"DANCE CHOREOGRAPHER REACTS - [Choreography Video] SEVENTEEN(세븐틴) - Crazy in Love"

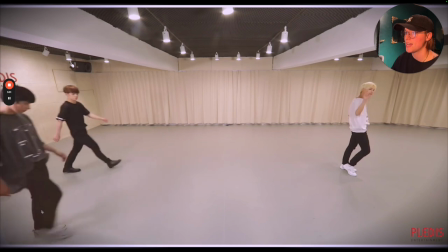now we have one of our one of our guys featuring out on the side and then we have a new
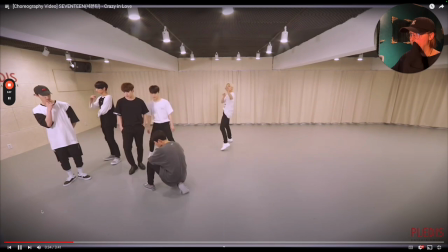setup of people and
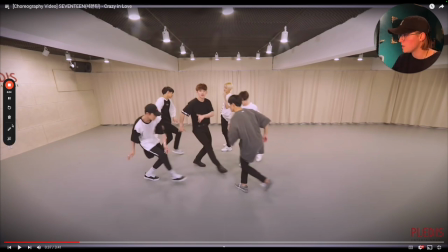then what's nice is with their feature he's traveling and the one who is finished being featured he is stationary but my one he is the only one that is facing front and actually directing himself to the camera so it is nice that it's very easy to pinpoint who your feature is there which i really
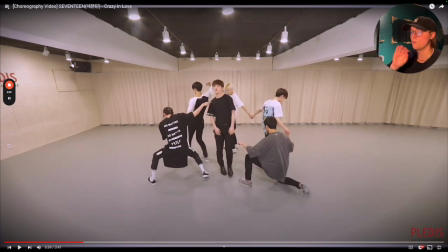really like and then from here they go into a wave it's really nice to see the connection between all of their hands as they do that and
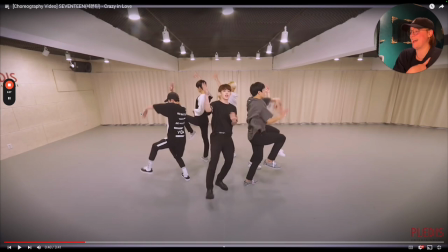he has it one of them was touching his chest that was funny and they go around
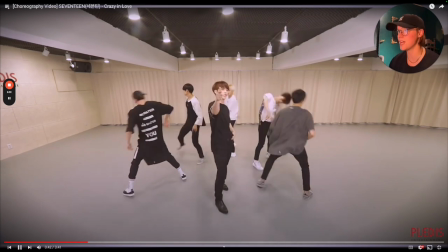that was nice i
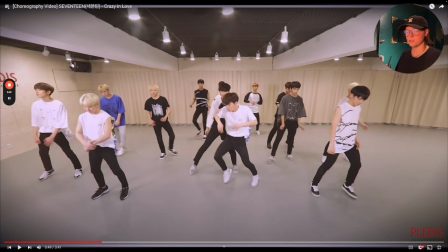like that too that was a really nice moment
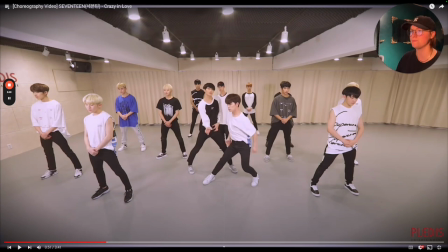let's take a look back at this shall we so when you notice what he does so he goes and then he goes back and then he pushes it back and then drops it down so he did like a subtle
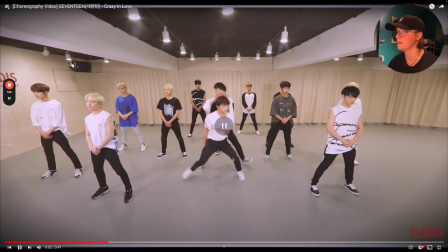head iso to travel it that was freaking sick and then he twists his shoulder in to kind of frame them out everybody is framed on the side let's do a little count one two three four five six seven eight nine ten eleven twelve thirteen we have all thirteen here wonderful i love i
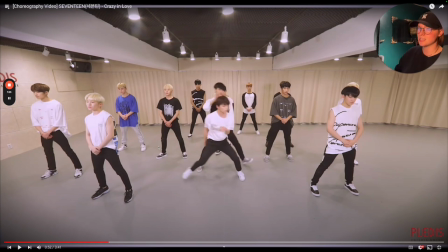love watching a 17 choreo with all members. I feel like it's complete. It feels like I get to see the full picture and the full intention of what they wanted us to see.
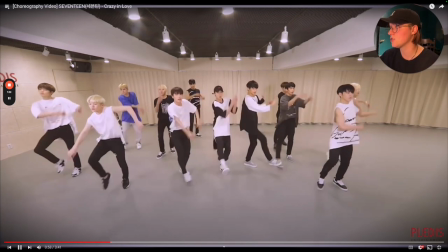So I really like that. I love that they're the only ones moving. The knocks are really nice.
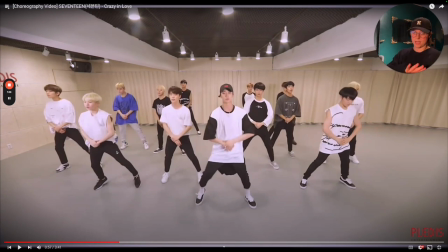The buildup is super nice. And he's the only one who kind of pushed down everybody else, put their whole body down as well as their head. He did not. So it was nice to naturally focus on him in the center, which was enjoyable. They pull away.
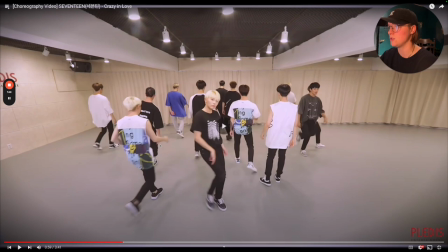Now we have a new formation.
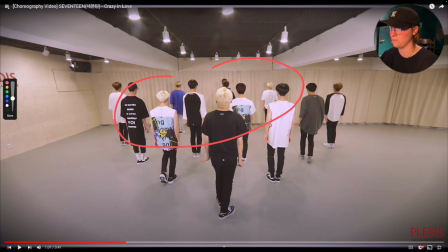now it is important your timing here is you want to make sure everybody's turn around before you have your one person end up turning because then you naturally want to watch him because he is the last one that is not turned right so i would say the only person that kind of shows
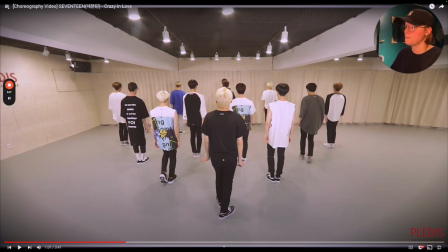symptoms of being a little too late would be this guy right here moving on into the course it's right here
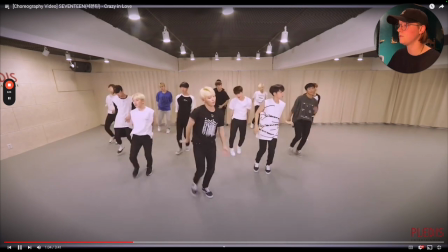so they really do build it up beautifully but they have a really nice cool chic
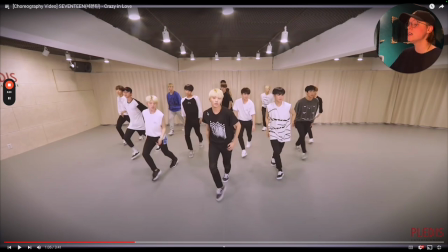cool kid vibe about it when they do some of their grooves it's just a kick the kickball
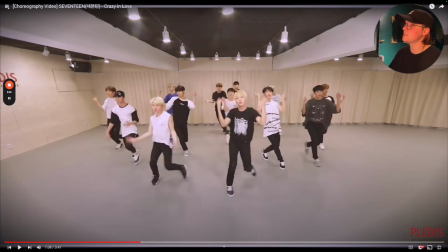change is what we're seeing here really nice so if you notice that a lot of their torso is restricted but it's not because it's an absence of groove it's a they're just choosing to really focus on the extremities and create tension and by creating tension a lot of times will stem from locking
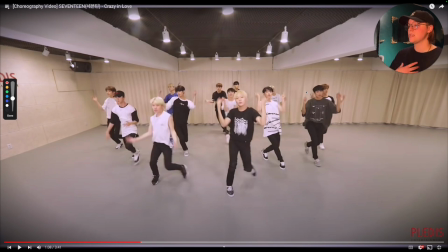up the torso to really create that nice pristine vibe instead of creating legato grooves out of it so I'm very much enjoying this because this is a different concept that they're doing.
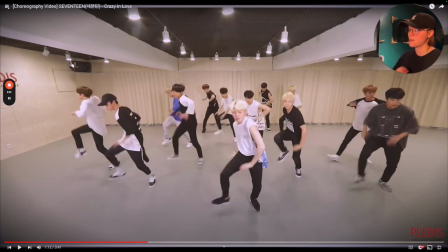That was nice too. You know, so they have that moment and then they kind of breathe and relax through it.
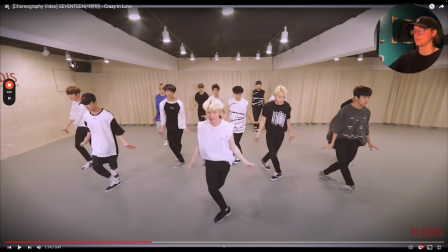And too, normally whenever people go with a sustain with a leg and then they hit the arms over, normally I say something about, ah, maybe they should have fully extended the range, but because every single person did it the exact same way, it doesn't matter. And I think it looks really nice.